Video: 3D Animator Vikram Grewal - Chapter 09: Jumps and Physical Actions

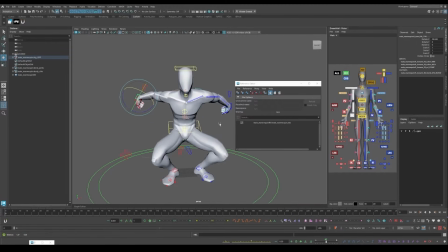256s
And once again, if we're using Animbot, I just want to mirror just these controls, just so it's parallel with the other side. So I'm just going to select these keys. I'm just going to hit mirror to the right. Or, sorry, I think that's the wrong one.
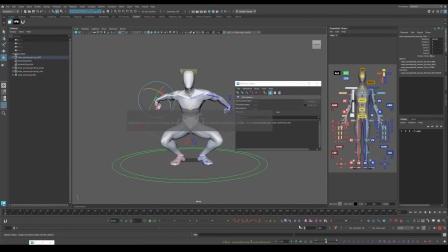276s
Actually, yeah, no, because I do want it to be even with the other side, so yeah, mirror to the right. So yeah, now both these arms are in the same position now. And I just want to shift select both of these so I can just tweak them a little bit from here.
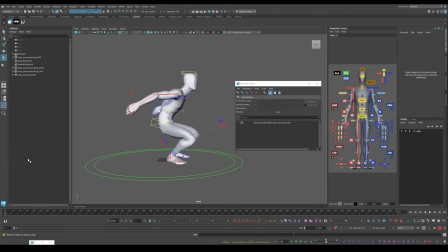293s
But this starting pose is generally looking pretty okay. And once again, we could just pull up our side view as well, right over here.
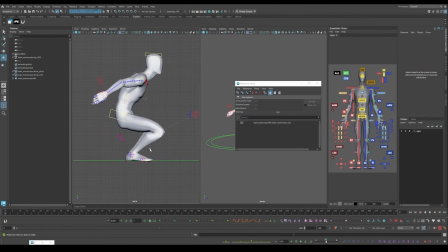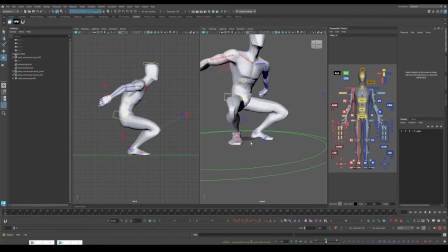306s
And we can have the feet just a little bit off sync, so that way the foot plan is looking a little bit more natural. But I want the arms to be parallel for now, just so I can just have things like just even to work with when I'm selecting both of these controls and I'm manipulating them at the same time.
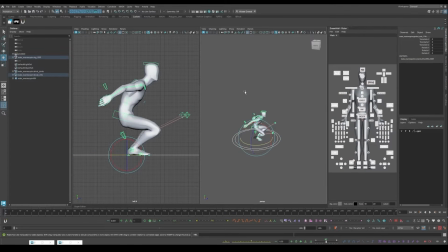325s
So once we have that all set up, I'm just gonna select all my controls and set up our first keyframe.
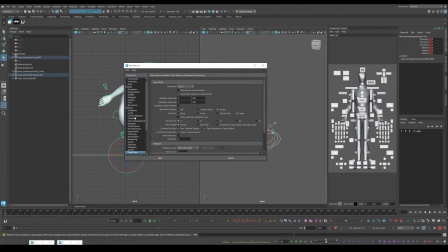332s
Just make sure to save as well. And I'm just gonna go back into my animation, and I'm gonna leave it on auto span to start off with, actually, and I'll get into that in a sec.
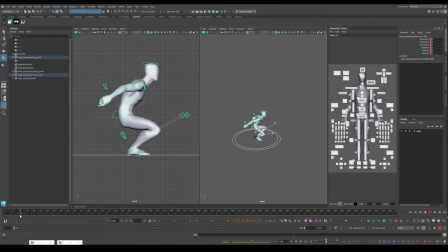346s
But I want to set up my next key pose, which for me, I wanted to set it around maybe the maybe like the 6 or 7 frame mark. So yeah, we want to hang on our antic for a little bit.
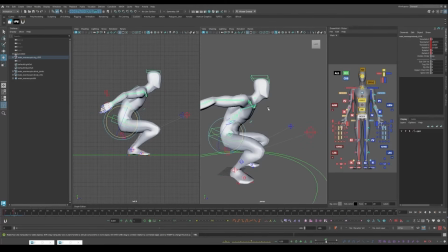365s
We want to convey what the antic is leading into. So for the next pose over here, we just want to further coil the body even more, just to really sell the action.
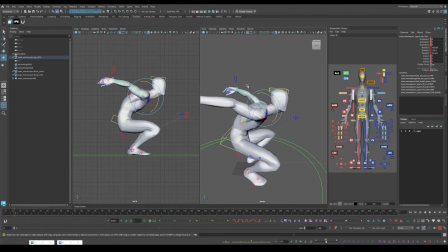We're just going to bend the arms down a little bit.
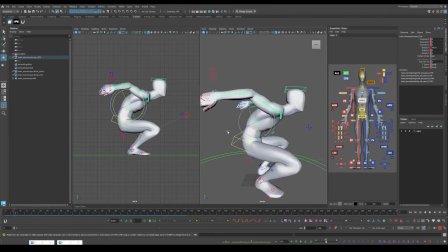399s
And yeah, as a starting pose, that's looking pretty okay. I'm just going to tweak the hands just a little bit.
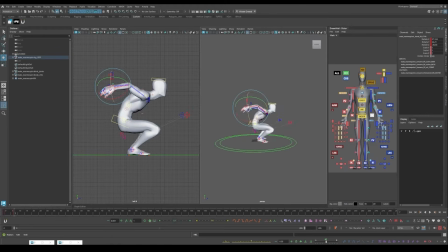409s
These don't need to be exactly perfectly parallel to each other, so that's not a big deal. But the reason why I want to start off in spline for this initial action is because notice how this already is actually kind of looking pretty okay.
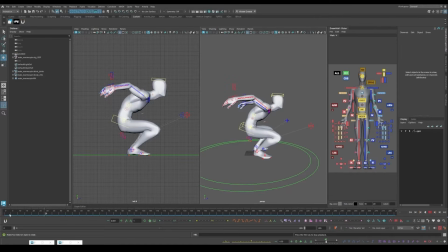425s
Like this auto spline action for this first antic is actually looking pretty solid. Like, so since we're not having a lot of movement for this initial antic, we don't really need to kind of block anything out in between here.
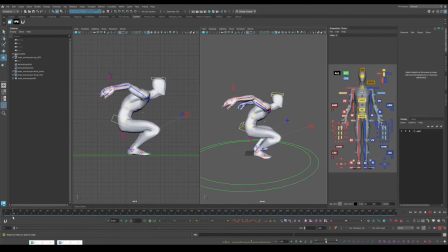443s
The interpolation is already kind of creating a decent kind of arcing motion already that we want for this starting pose. So having this in spline is actually not a bad idea just to start off with.
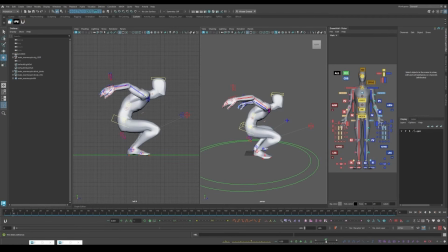458s
But moving forward though, we do kind of want to work within blocking just for our jumps and everything. But as for this starting pose, having this in spline is actually not bad.
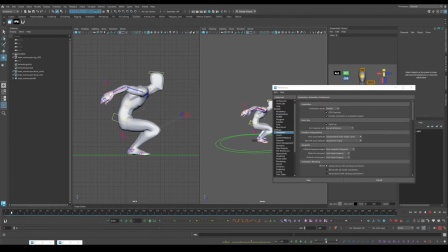473s
And we also just see a good idea of just like if this pose is reading well, this antic. And right now it's actually working pretty okay. We even have some nice overlap on the wrists over here when it's anticing
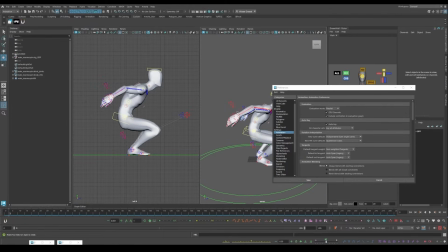491s
inwards with the forearms. And since the our positions of the wrists themselves are curving inwards over here,
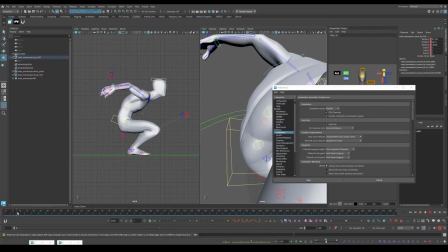500s
yeah, it's actually settling in pretty okay.
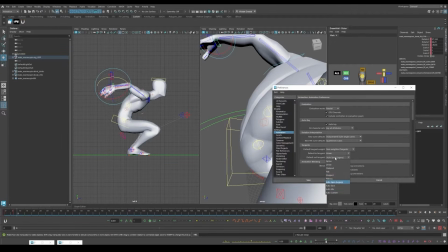506s
But yes, now I'm just going to go into linear and stepped for now when moving forward.
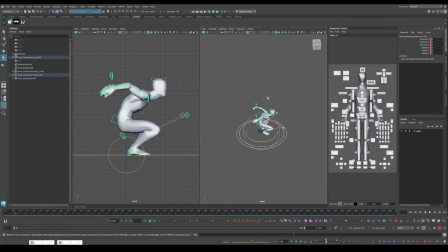514s
So I'm just going to, once again, key everything on this one. And our jump should feel somewhat fast off the ground just to get some snappy timing.
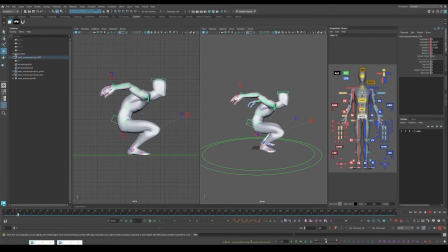531s
And so I'm just going to have the contact off the ground maybe be around the 9 frame mark. That might be pretty fast, but we could, but again, getting a feel for the timing, like I said, for the run and walk cycle is all about trial and error.
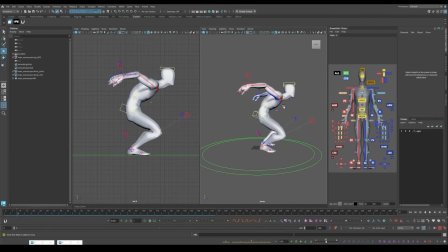547s
We're probably not going to get this right on the first try, but that is completely fine, since we're just trying to get a feel for our key poses right now.
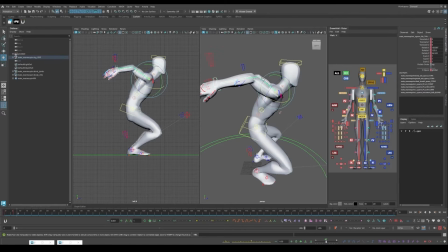563s
So yeah, and as we saw from our reference, there is a swing of the arms forward.
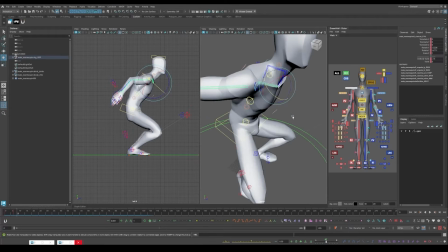569s
And if you're looking at your own reference, you can also feel free to just look at that and just get an idea of how to
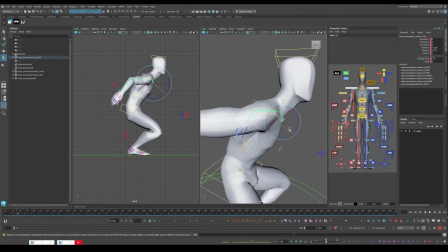577s
see how these mechanics work in real time.
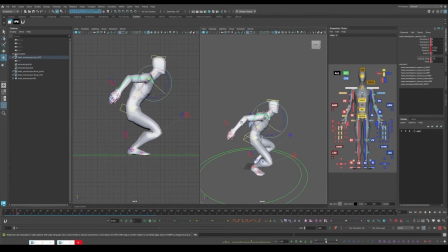583s
But for this, we want to swing the arms a bit more forwards when we're heading into this pose.
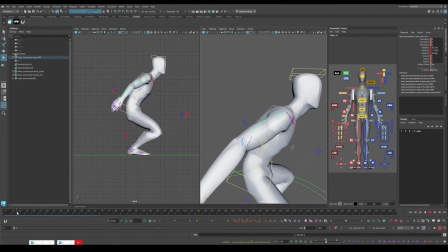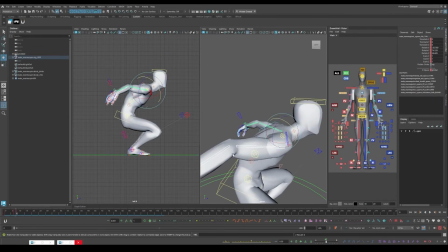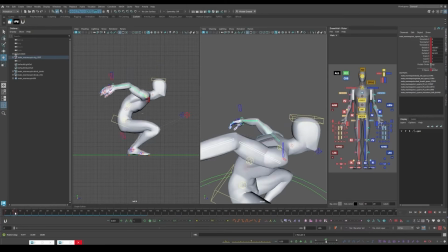So that's looking pretty solid.
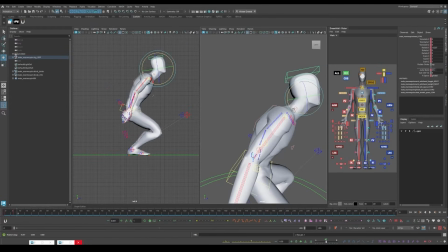620s
We're just going to tilt the head up just a little bit as well, just so the head is leading in with the action.
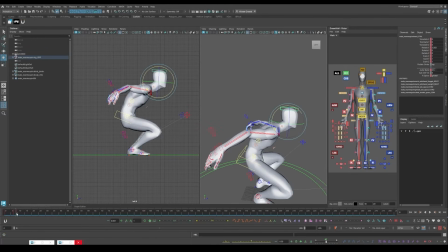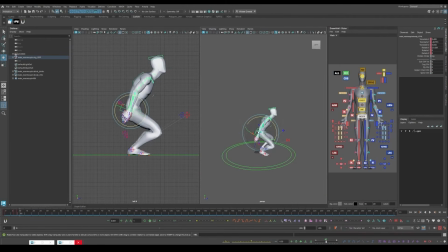Now for the raise up. Now we can do this in multiple methods, to be fair. We can also just select our world control just to move up and down if we want to work with that control as well.
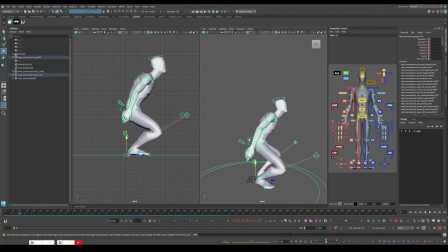655s
But for this motion, I think I'm just going to stick with the cog itself. Some people do stick with the world control as well when working with this action, but for these exercises, I want everything to be zeroed out, mainly for the world control when we're importing these into our project assignment.
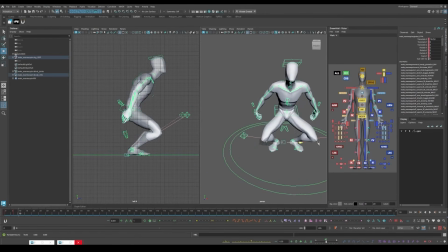674s
Because that way, if we're applying any kind of translation or rotation later on when we're heading into our scenes, and we want to import these in from Studio Library, everything is generally zeroed out. So for now, I'm just going to leave it at, I'm just going to be working with the cog for this jump.
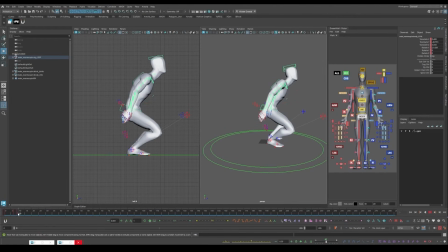693s
But yeah, we're just going to add one more frame during this contact off. I'm going to have it immediately after frame 10. That way, because I want to have like just kind of a fast kind of jump
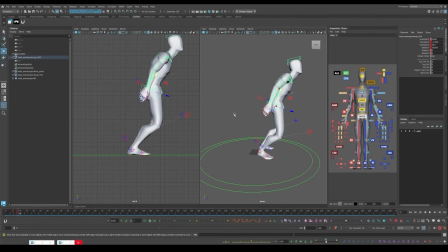713s
motion, just so once again, the jump feels really sharp, like in that reference we were showing earlier,
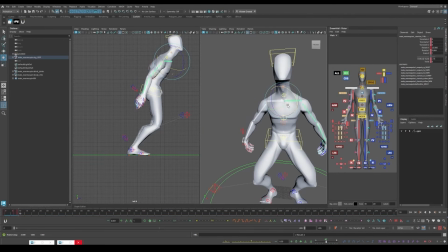721s
where the line of action was really strong with the spine itself.
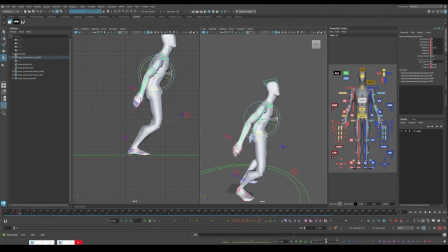728s
So yeah, I want to replicate that.